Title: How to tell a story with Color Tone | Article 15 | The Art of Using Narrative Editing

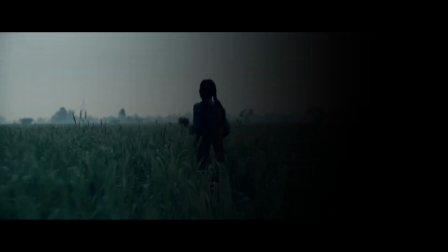[0:00]
Inspired by many real life events and characters, Anubhav Sinha's directorial venture Article 15 is a gripping social thriller,
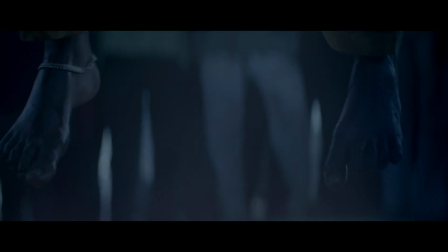[0:09]
visually blended with Ewan Mulligan's unsparing cinematography,
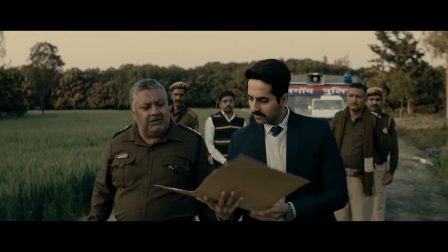[0:12]
which uses blocking and staging of the actors, depicting the storyline throughout the running frames,
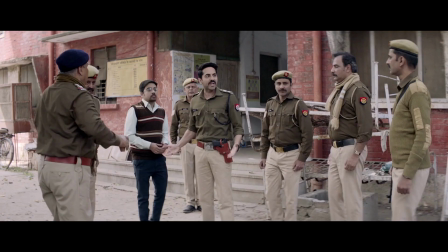[0:18]
and the use of invariably changing color tone explains the underlying theme of caste discrimination.
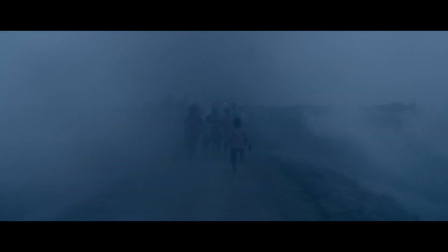[0:26]
The visual tone of the film is quite grim. Fog, smoke, and dust often cloud the screen when something sinister is about to be revealed.
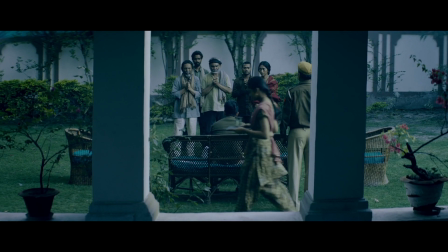[0:34]
Why the film is visually appealing?
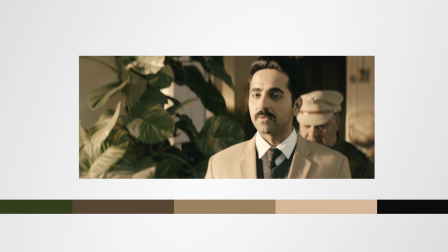[0:37]
Anubhav and his team explore the color tone and uses it to convey the mood of a protagonist Ayan and show us, rather telling,
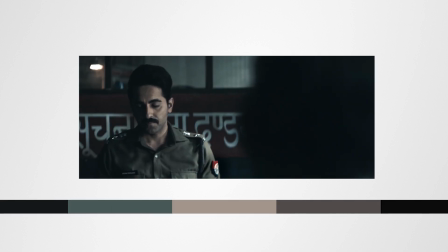[0:45]
we who see and experience through him, able to relate to the distress and consciousness of the character.
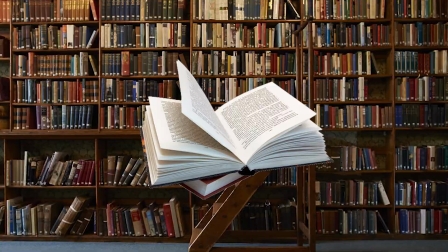[0:52]
Show, don't tell is a technique used in various kinds of text to allow the reader to experience the story through actions,
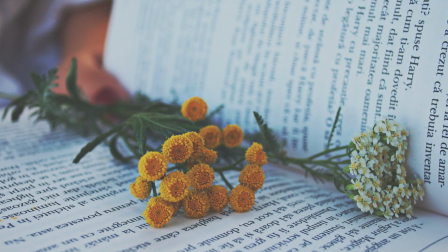[1:00]
words, thoughts, senses, and feelings rather through the author's exposition, summarization, and description.
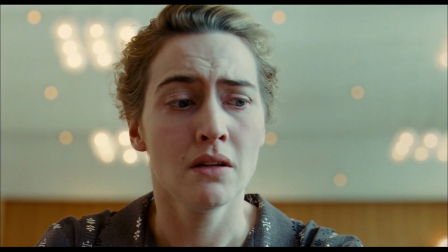[1:06]
In terms of movies, it's more to do with the screen than the text.
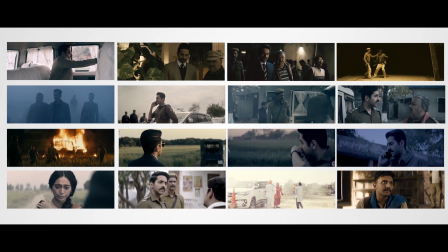[1:11]
If we dissect the movie into a series of clips, we can see frames with different color tones.
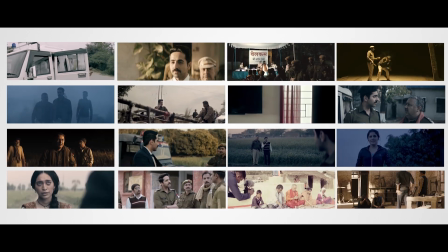[1:17]
Some have lighter tone and some have darker grim. Film follows a particular color tone in regards to the scene.
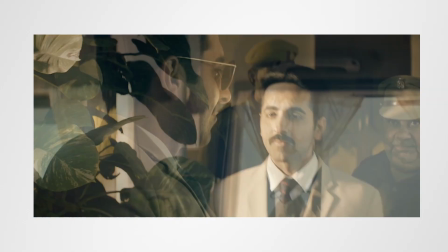[1:23]
When Ayan is introduced to the village, color tone is mostly bright and sunlit,
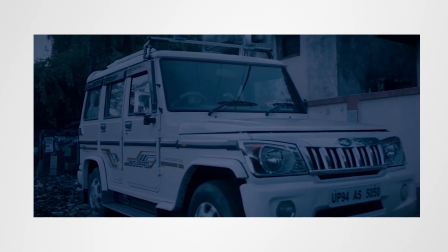[1:27]
but that gradually changes into darker shades with character introductions and revelations.
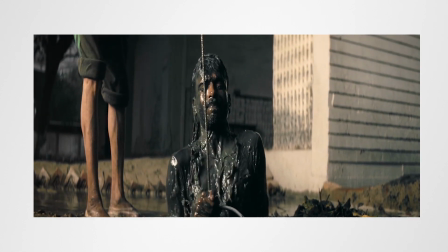[1:33]
As he learns more about the caste discrimination and how people are treated in the village,
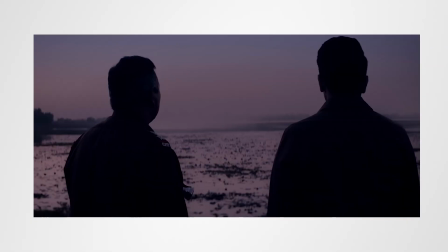[1:38]
every interaction with them reveals more darker truths, hence tone becomes grim. He sees the dead bodies hanging to the tree in the midst of fog and smoke, which has an effect on his mood.
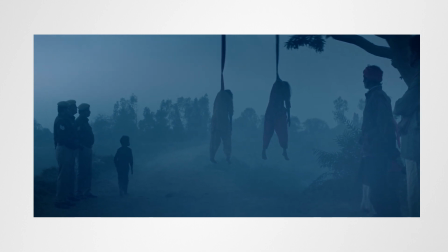[1:50]
We can visually experience the same with the change in color tone. When he is concealed within himself, tone is much paler.
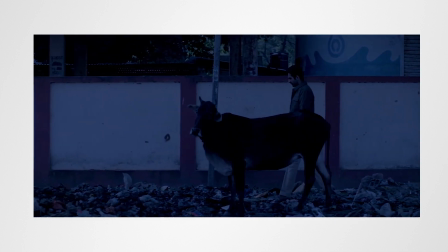[1:58]
When he is in distress, it is much darker. This has been followed throughout the running minutes of the film,
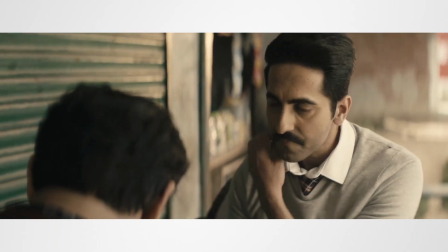[2:05]
so we are able to feel what he feels and understand what he is
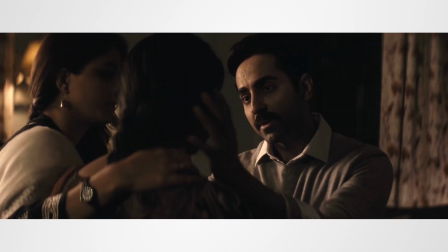[2:09]
going through without even touching or feeling the environment around him.
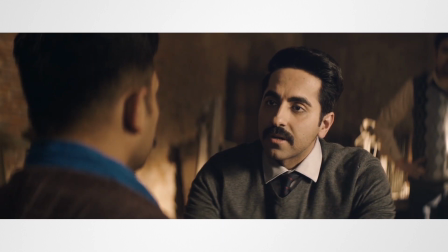[2:14]
Unknowingly, we become a part of the scene. For films like Article 15 and Mulk or any other movie that deals with socio-political issues,
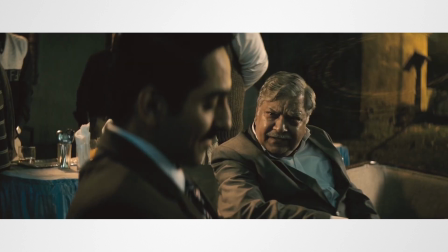[2:23]
the script usually has the content with boring conversations. Still, most of the conversations in the movie feels exciting.
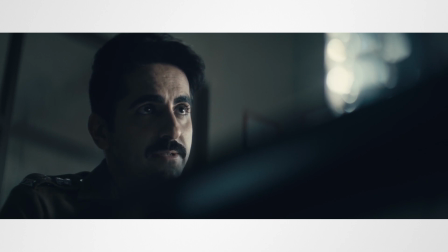[2:31]
Of course, punchy dialogues and capable acting does the job, but there is one more hidden element.
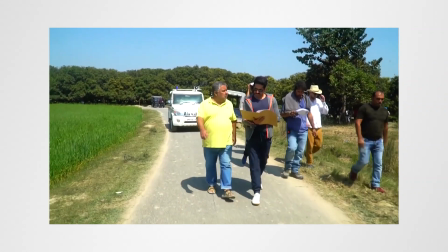[2:37]
Mulligan creatively uses the camera on sets,
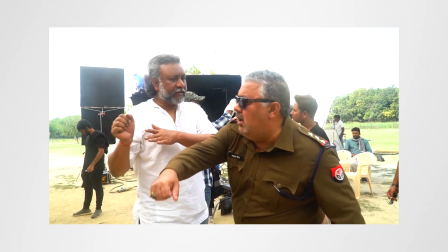[2:40]
blocking, staging, and detailed editing techniques, which makes the conversation much smoother and stimulating.
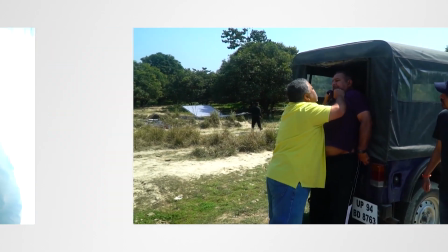[2:48]
Every frame is well rehearsed and planned before even the shoot begins.
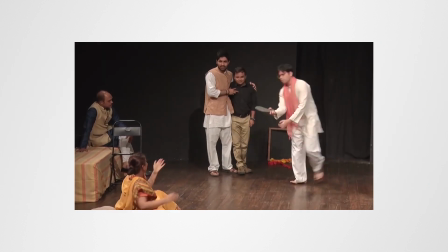[2:53]
Historically, the technique of blocking is used in theatre plays. Precise staging of actors to communicate with each other in motion.
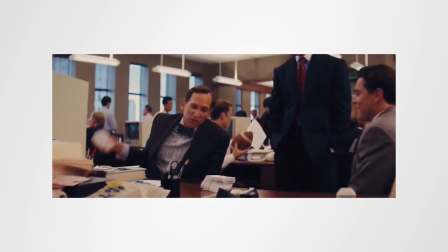[3:01]
In terms of cinema, is the way you place your actors in the frame in perspective of your camera.
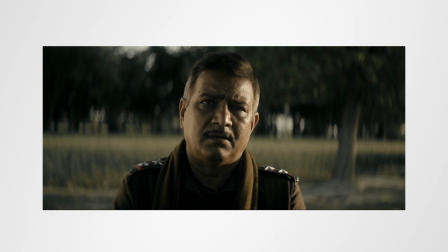[3:07]
This scene is a perfect example. Officer Jatov is filing a fake FIR report.
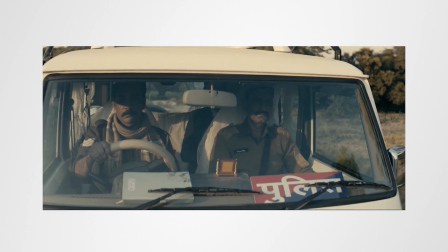[3:13]
Then Ayan, hero of a film, enters the scene.
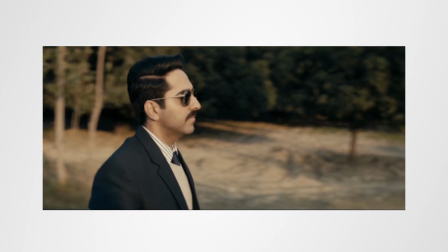[3:15]
Rather cutting the scene directly to conversations, the camera slowly lingers on him until he reaches the subject.
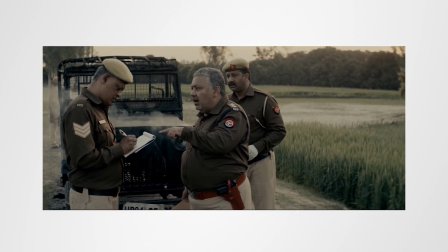[3:22]
He ponders there for a second and starts questioning things.
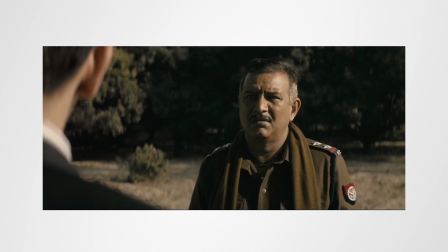[3:26]
Conversation here feels intriguing with the distinct camera cuts to the character close-ups.
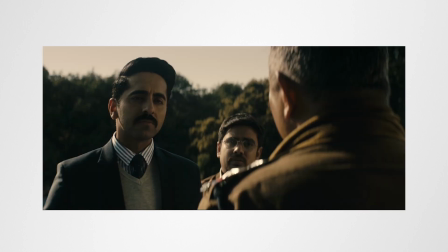[3:31]
We are also made to feel the intensity of these characters in the scene.
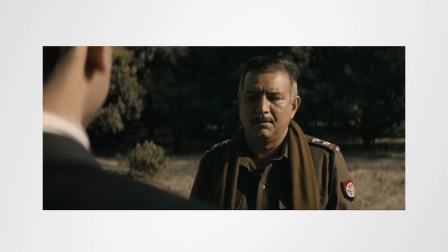[3:37] साइन कीजिए साइन कीजिए कीजिए
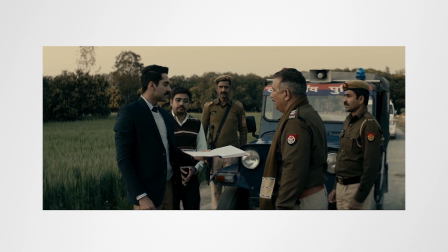[3:43] Because the entire scene is well staged, the editing feels natural, as if it was done in a single take.
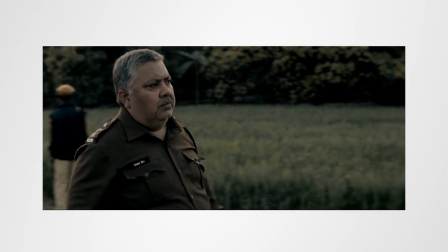[3:49]
Ayan asks Jatov to choose a side, then Brahmadatta interrupts his conversation.
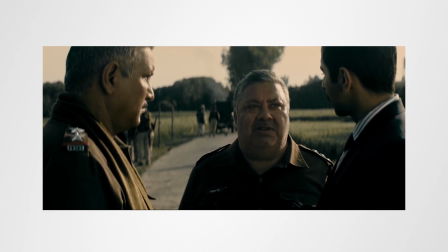[3:54]
In this frame, we can concentrate on him, the misguiding character of the whole movie.
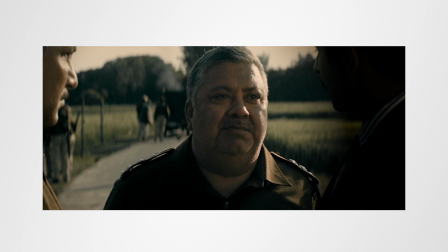[4:00]
Until this point of the movie, our story is entirely based on his facts and lies.